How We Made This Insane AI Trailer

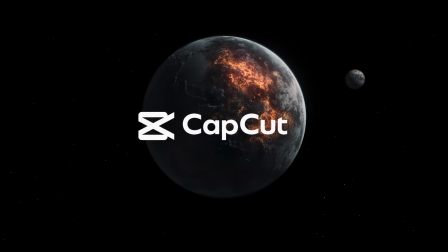(0:00)
We teamed up with CapCut to make this insane retro sci-fi trailer using AI for every shot.
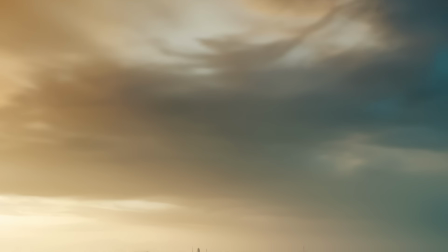(0:05)
If you want to see the full trailer, click here. Then you can come back to this video afterwards where we're going to show you exactly how we did it so you can do it too.
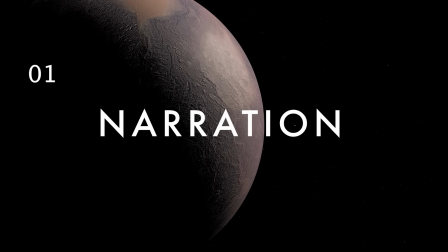(0:13)
Let's go. The first thing we created was the narration.
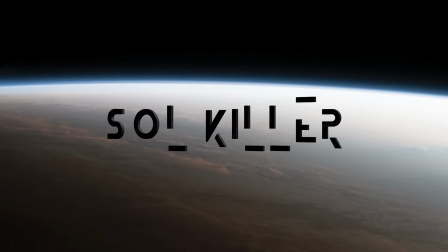(0:18)
We wanted a retro sci-fi vibe, so we wrote a script that perfectly encapsulated the world we created for Soul Killer.
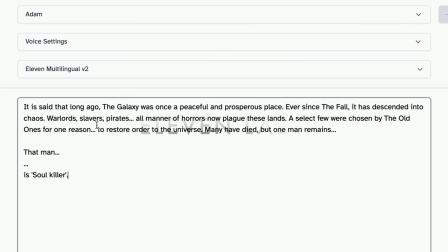(0:24)
We then went to 11 Labs and chose the Atom voice, which was perfect for that classic sci-fi style.
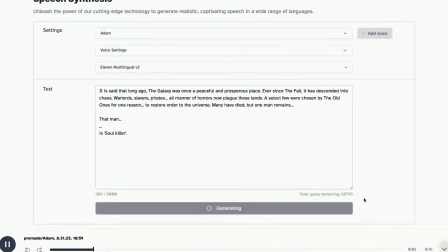(0:29) It is said that long ago, the galaxy was once a peaceful and prosperous place.
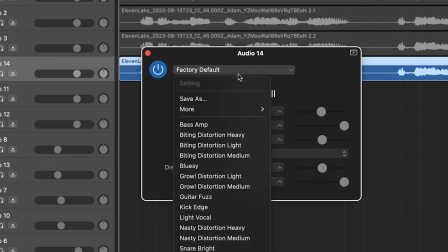(0:34)
We added some vocal effects to make it sound old and slightly distorted, as well as some echo and reverb to maximize the delivery of the final line.
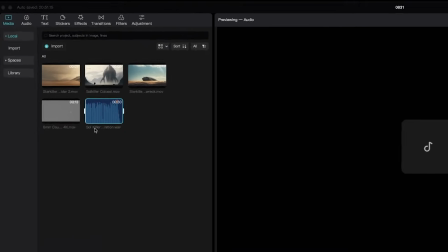(0:42) That man is Soul Killer.
Then we created a new project inside CapCut on desktop and dropped it in.
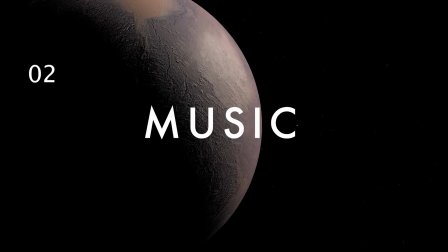(0:50)
The next thing we created was the music.
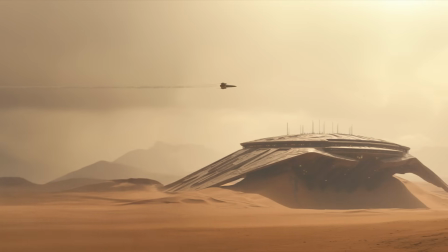(0:52)
We almost always make the music before we do anything else, especially with trailers, because we often use it as the backbone of the entire thing.
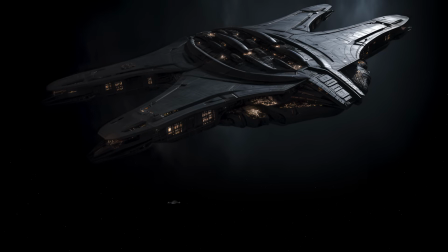(0:59)
We wanted a piece that felt right at home between Michael Giacchino's revamped Star Trek theme from the 2009 reboot
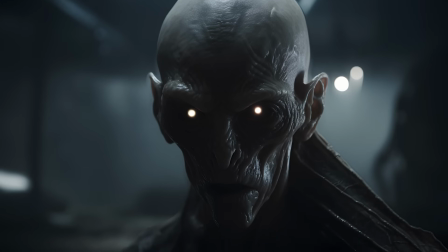(1:05)
and other retro 60s mid-century modern pieces like the theme from Lupin III, A Woman Called Fujiko Mine.
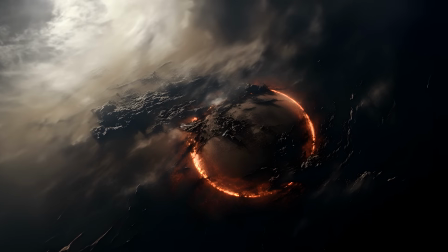(1:11)
Once we had the Soul Killer theme completed, we dropped it into our timeline in CapCut so it started right after the narration.
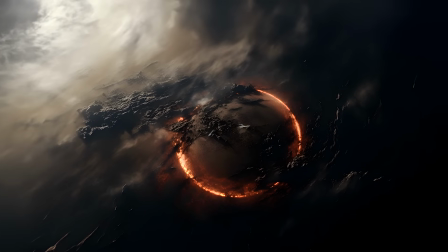(1:17)
Then it was on to placeholders.
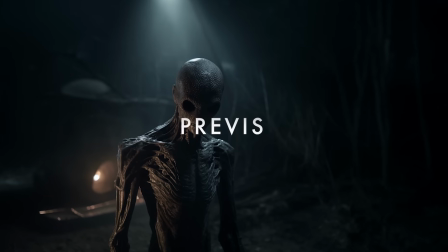(1:20)
Every time we do a project, we do some sort of pre-visualization, whether it's full-on previs, storyboards, animatics, or most often just placeholders.
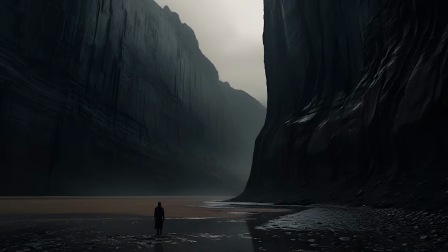(1:29)
We actually edit the entire project before we start shooting, or in this case, before we created the AI-generated shots.
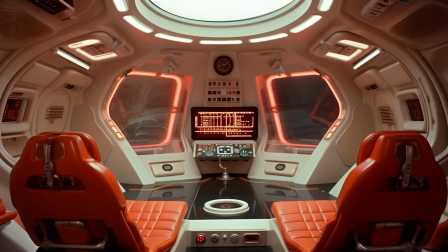(1:36)
We typically do this in two ways.
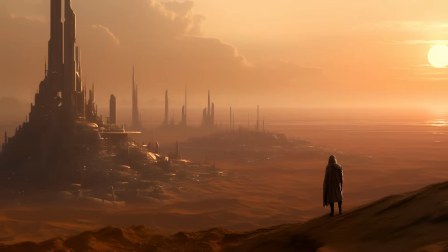(1:38)
One is just adding text to the timeline of what each shot is going to be, and the other is actually adding placeholder images to give us a clearer idea of what the shots will look like.
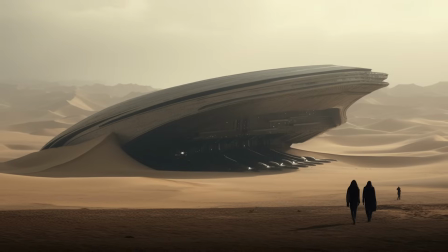(1:45)
You can do this by using film stills from other projects as placeholders,
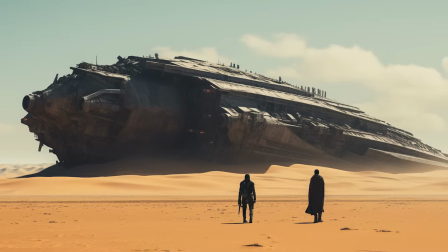(1:49)
or you can just create a sort of moving storyboard or animatic by generating images on Midjourney and dropping those into your timeline where you want them to go.
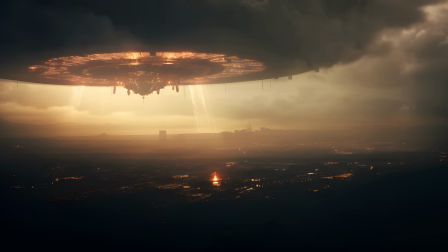(1:56)
This will save you a ton of time by making sure you don't get or make shots you don't need,
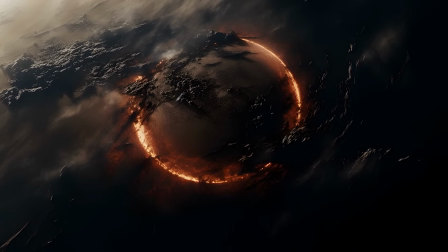(2:01)
and it'll also help you have a crystal clear idea of what your project will look like early on so you can make adjustments as necessary before getting too deep into it.
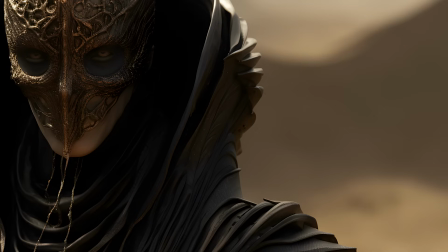(2:11)
Next, it was time to create all the AI imagery. This part took the longest because we wanted every shot to be great.
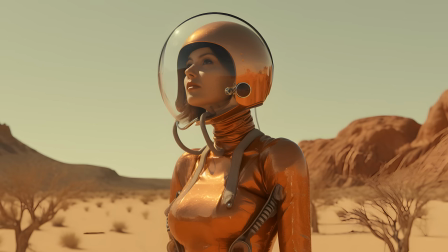(2:16)
We hopped into Midjourney and started prompting away. There's a few example prompts down in the description if you want to try them out yourself.
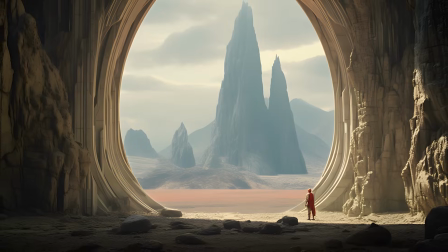(2:22)
Many of the shots we just upscaled using PixelCut, but for a lot of them we wanted to widen the shots,
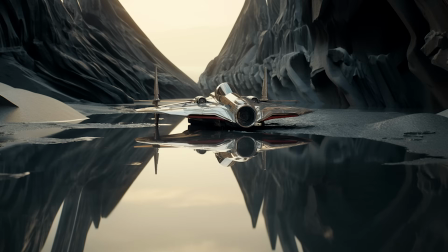(2:27)
remove things, or add things, so we brought them into Photoshop Beta to use Generative Fill.
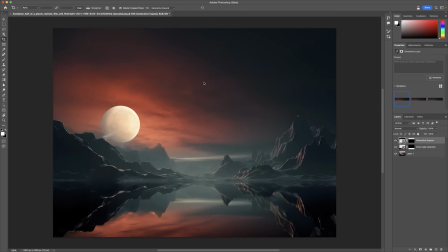(2:31)
If you click the crop tool and extend the boundaries to any size you want your image to be, then click Generate, it will create that for you with a few different options.
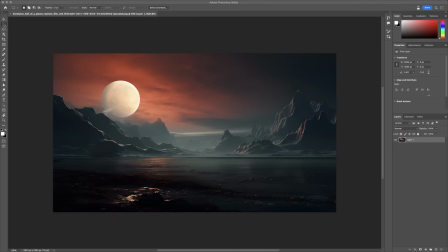(2:39)
And you can generate as many times as you need to get what you're looking for. You can also press the Select tool, then draw a box around something, click Generative Fill, and type in what you want,
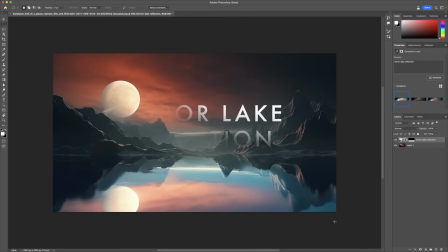(2:48)
like remove person or another prompt, and it will remove, add, or replace things in your scene. Once we had all our images, we either drop them into the timeline above their respective placeholders or prep them for VFX.
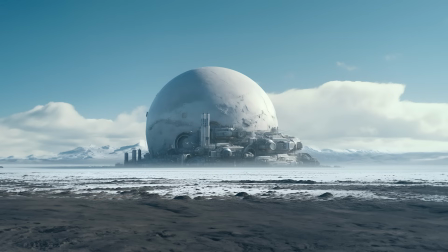(3:00)
This is the main difference that really helps take the project to another level. We didn't want to just drop in a bunch of stale images completely devoid of movement into our project and just cut them together,
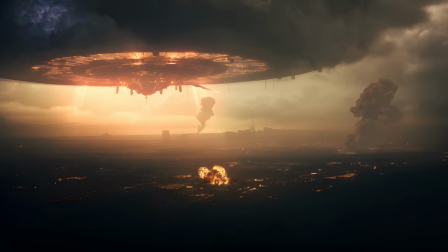(3:10)
so we added a ton of movement to the shots, from simulated camera moves in fog to VFX assets like explosions and meteors.
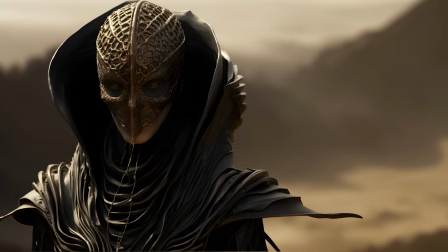(3:17)
A great way to simulate camera movement is to just keyframe your clip's position.
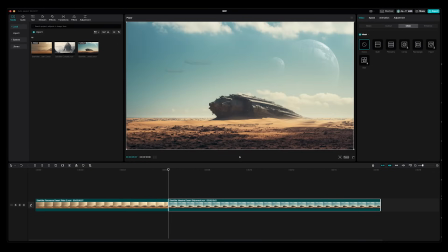(3:21)
Click on an image clip, drag the timeline marker to the beginning of that clip, and set a keyframe on the scale. Then move to the end of the clip, increase the scale a little bit, and it should automatically set another keyframe.
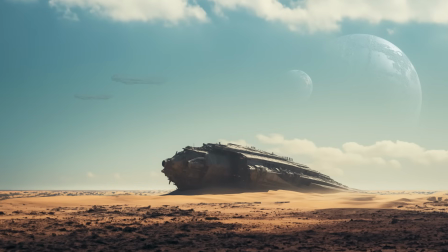(3:32)
When you play it back, the camera will look like it's slowly zooming or tracking in.
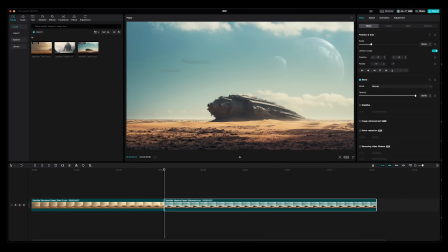(3:36)
Or alternatively, you can increase the scale in an image, and in CapCut you can just click and drag it to one side. Then go to the beginning of that clip and set a keyframe on position. Move the timeline marker to the end of the clip, then drag the image to another area of the shot.
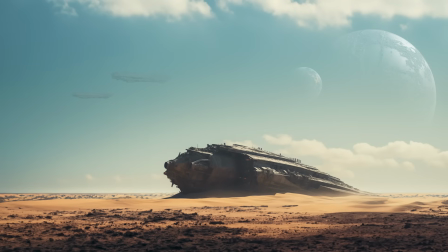(3:50)
It will automatically set another keyframe for you. This will simulate a pan or tilt, making a static shot look a lot more real and engaging.
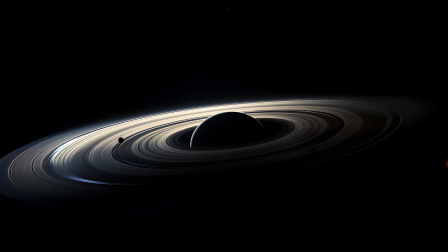(3:57)
One trick is to keep these types of movements relatively subtle to increase their believability, as well as how cinematic they actually look.
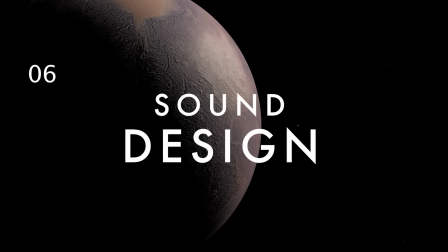(4:05)
The next thing we did was sound design.